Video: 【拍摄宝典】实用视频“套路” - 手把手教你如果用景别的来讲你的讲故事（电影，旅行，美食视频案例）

你的视频从头到尾都是一个镜头美食视频总是特写旅行视频呢总是远景大远景今天就是让你学会不管是电影还是视频的景别使用套路
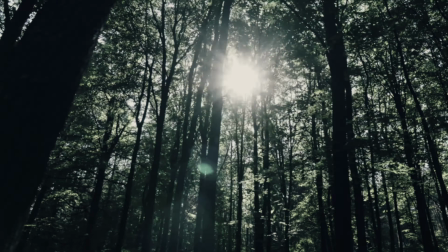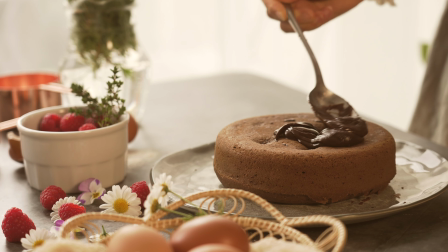大家好,欢迎回到Just You的频道有一些频道不管是美食还是其他类型都用单一的景别取得了成功但是想一想他们这样做取得了成功但不代表你这样做也可以取得成功只有站在巨人的肩膀上再创新你才可能比他做得更好今天要讲的不是运镜
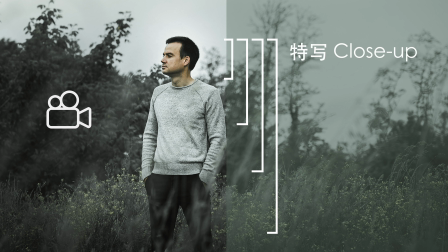(0:50)
不是拍摄的角度而是景别景别的运用在影视中占有非常重要的位置是影像叙事的基本承载元素不管你是给自己的视频构思写分镜还是参与团队的拍摄活动你都需要掌握什么时候应该拍远景
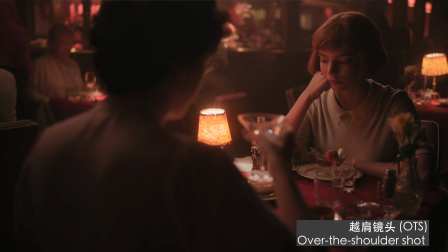(1:11)
大远景主镜头过肩镜头特写或者是大特写等等所以今天的视频就是让你了解这些不同类型的景别以及如何运用到你的视频中我们从最远的镜头开始
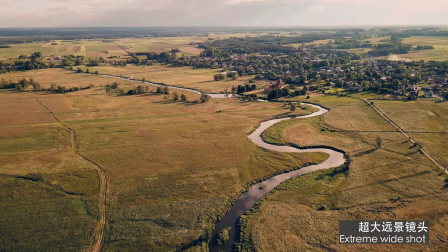(1:27)
超大远景镜头超大远景镜头通常用于外景的拍摄
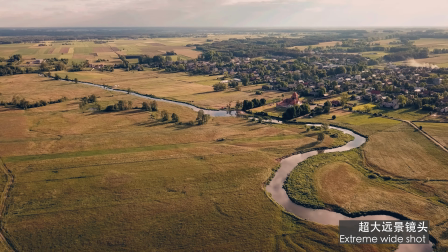(1:33)
镜头中的视野很大用于展现整体环境
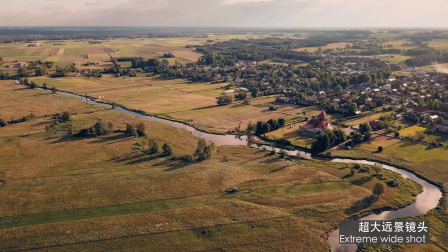(1:37)
许多影片都喜欢把这类型的镜头放置在影片的开头
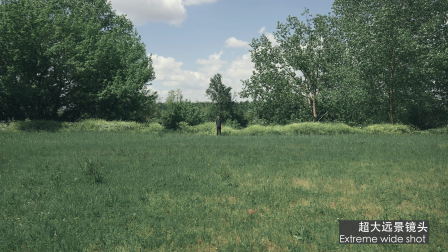(1:42)
这样可以让观众对整体的环境有所了解通常在画面中人物就是一个斑点接下来我们有远景镜头
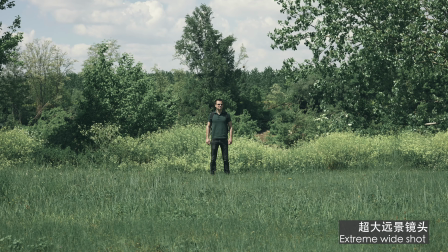(1:51)
远景镜头呢比超大远景要近一些远景镜头主要用于交代人物与周遭环境之间的关系
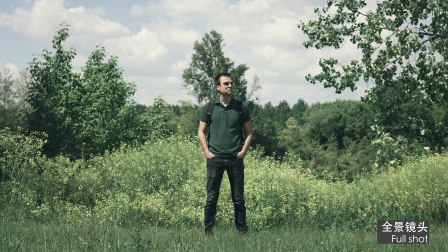(2:00)
然后我们有全景镜头在全景镜头中我们通常可以看到人物从头到脚的整个身体
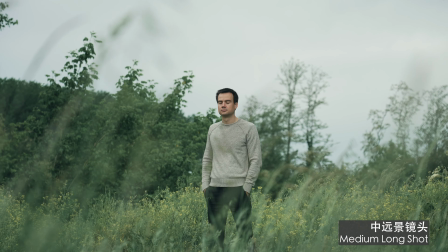(2:08)
接下来我们有中远景镜头中远景镜头介于中景镜头和全景镜头之间
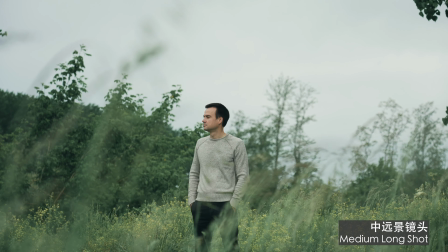(2:15)
一般从膝盖以上开始拍摄之后我们有中景镜头
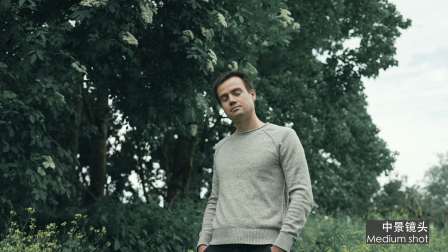(2:20)
中景镜头也可称作腰部镜头画幅正好卡在腰部以下手腕以上的位置
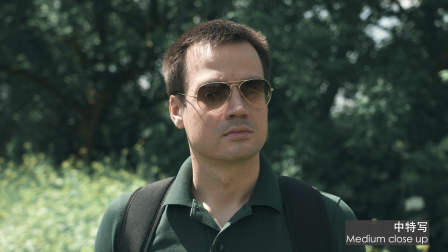(2:28)
接下来我们有中特写镜头中特写镜头是指画幅的底部要严格卡在人物的胸部
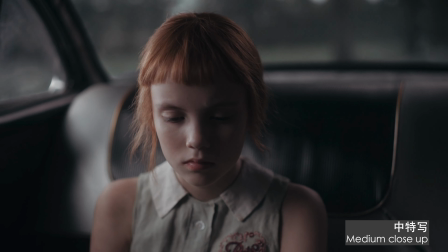(2:35)
一般都在肘关节的上方之后我们有特写镜头
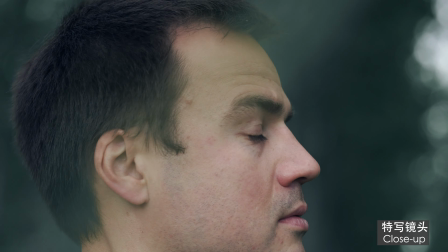(2:40)
特写镜头有时被称作头部镜头因为取景主要集中在面部
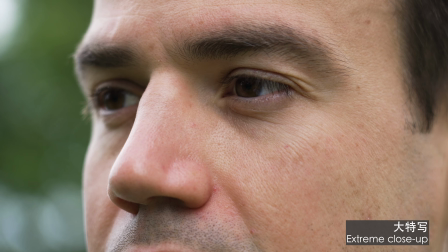(2:46)
最后我们有大特写大特写也就是拍摄人物面部的局部
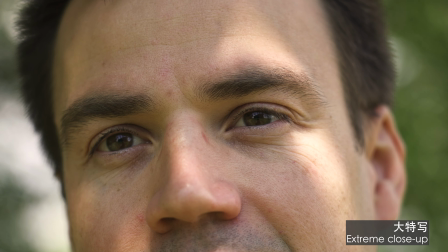(2:51)
这类镜头一般用于展现人物的感受喜悦 愤怒 伤心等等所以我们再回顾一次超大远景 远景
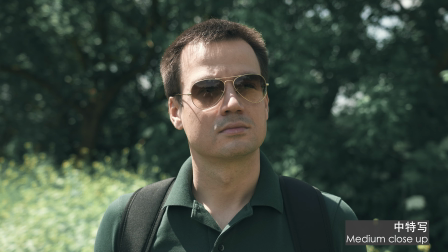(3:03)
全景 中远景 中景 中特写 特写 大特写
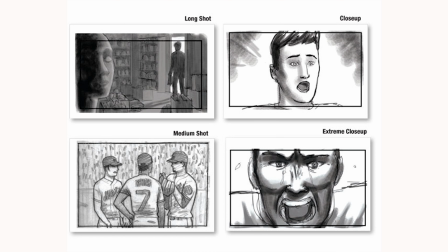(3:10)
所以当我们的分镜写着从全景到中景那么你就知道我们应该怎么去拍摄它接下来我们还有切入切入的运用就是让观众知道我们的主体也就是我们的人物正在观察什么比如镜头面对着它 它低下头
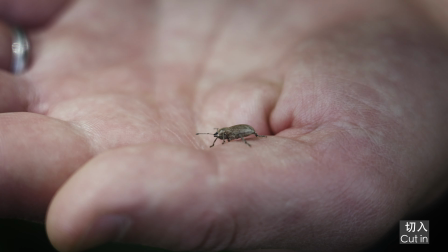(3:28)
然后我们切入它正在看的东西它正在看这只昆虫
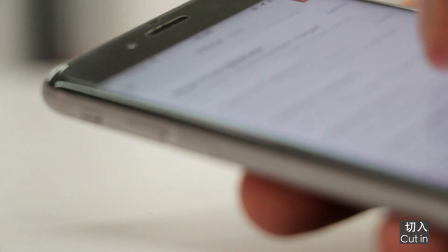(3:33)
它也可以是在看它的手机或者地上的东西等等
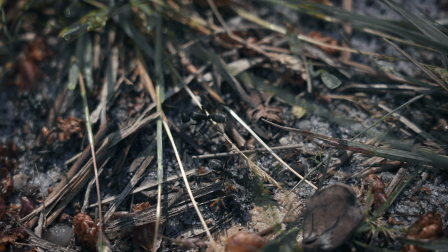(3:37)
所以切入一般接的都是特写镜头之后我们还有切出
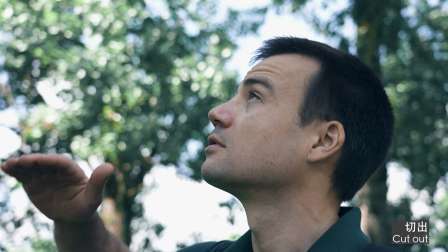(3:42)
切出的运用就是当人物转过头看更远处的事物时
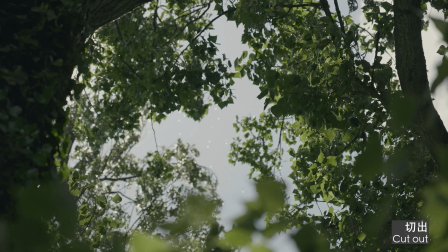(3:47)
从人物切出去展示它正在看的是什么最后一个是POV试点镜头
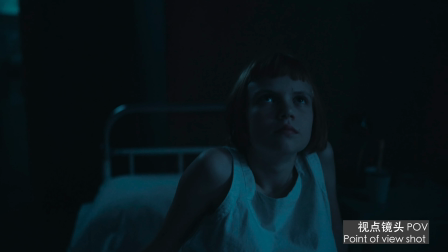(3:54)
这是一个很有意思的镜头就像是通过角色的眼睛和视角去观察事物如果你要讲一个故事故事里面有两个人